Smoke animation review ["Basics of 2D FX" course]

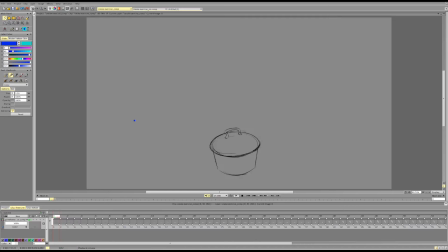Hi Jolly and let's pick down your animation. So we've got some really cool smoke here. I think it's really nice. It has a cool vibe. So the scene I was thinking about here
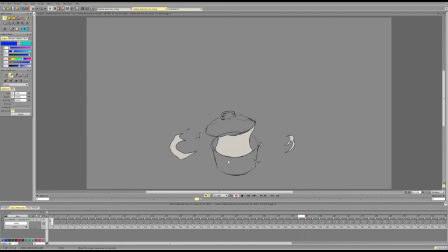is it's quite interesting because I think uh it's easy to underestimate the importance of basic actions in the skeleton automation. So the way we're taking off the lead will
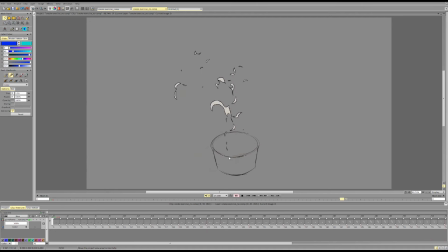impact the way the smoke will react and you can easily check that at home. So what I mean? If you want to have a snappy timing and a smoke feeling snappy,
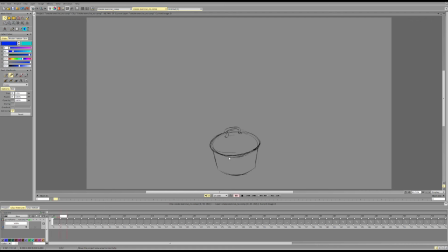while also making sense it's important to have a snappy action to have a snappy reaction to so right now we're very softly sliding the lead off what
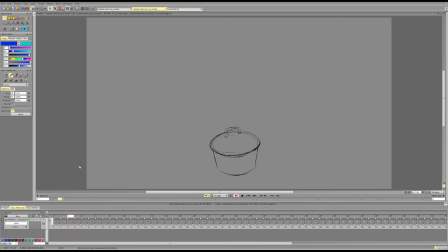will happen is when we slide off the lead we release pressure so to have a lot of pressure you need to have that pressure build up so you need to have like a closed space and then you swiftly open it up you
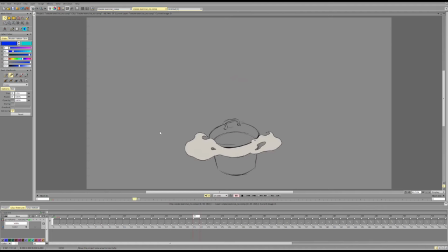have lots of pressure smoke will come in a big batch it will come out suddenly and you will have a very clear moment but if you're sliding the lead very slowly there
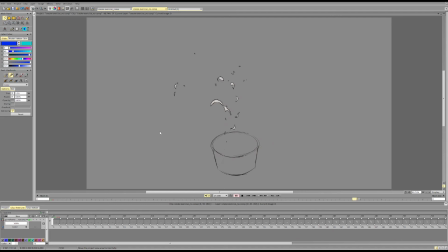will be a heavy disconnect of the action and reaction. So right now the action is really slow which will lead off all the pressure and all the steam to the sides so we won't have a big release of smoke.
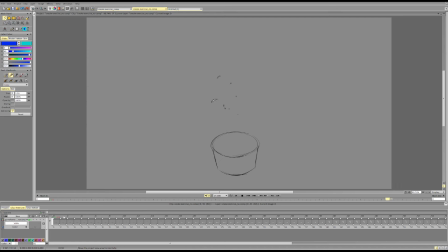And so I feel like the thing that makes me doubt it here is not even the smoke itself, is that the action doesn't connect with the intensity of reaction because
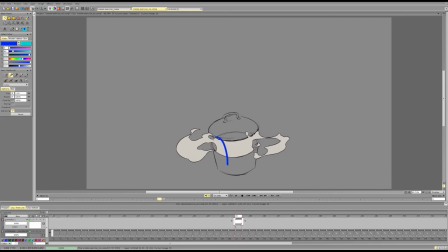what actually happens is the smoke goes out it strikes the lead and you'll create a downwards flow here because you have redirected all the smoke all the vapor rather this way.
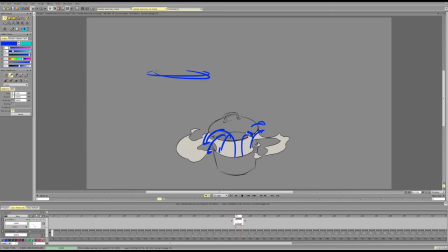So essentially we've got our pot, we've got our lead, we've taken it off so the smoke has a place to go and the vapor rises like this.
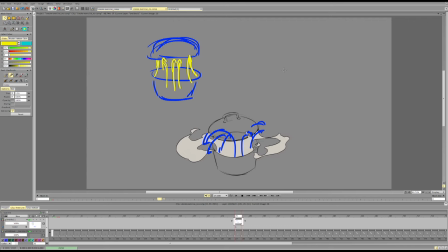It rises from the entire surface and the normal way for it to go if it doesn't have anything any strong wind or stuff like this it will kind of curl up and generally gather from the entire surface and go in a
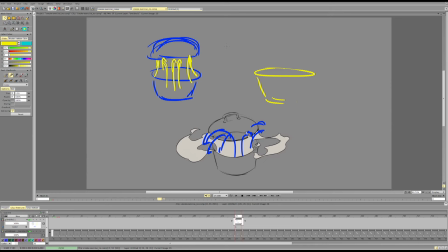way like this if it has something interrupting the flow what happens is it goes like this it hits the top of the paw of the lid and it's being pushed to the sides.
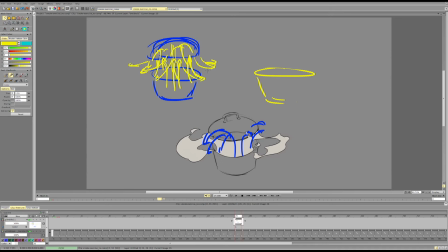So to have a snappy smoke going to the sides we need to take off the lid faster and to have a snappy thing going up we had to take and rotate the lid faster. So we need to take off the lid faster to rise the lid faster and we need
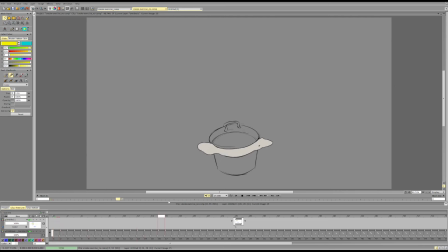to remove it faster so rather than something like this I imagine it being more of like mmm I don't know let's draw our our lead so
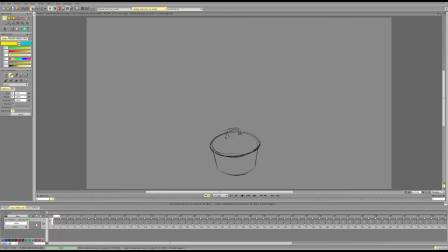let's say we have this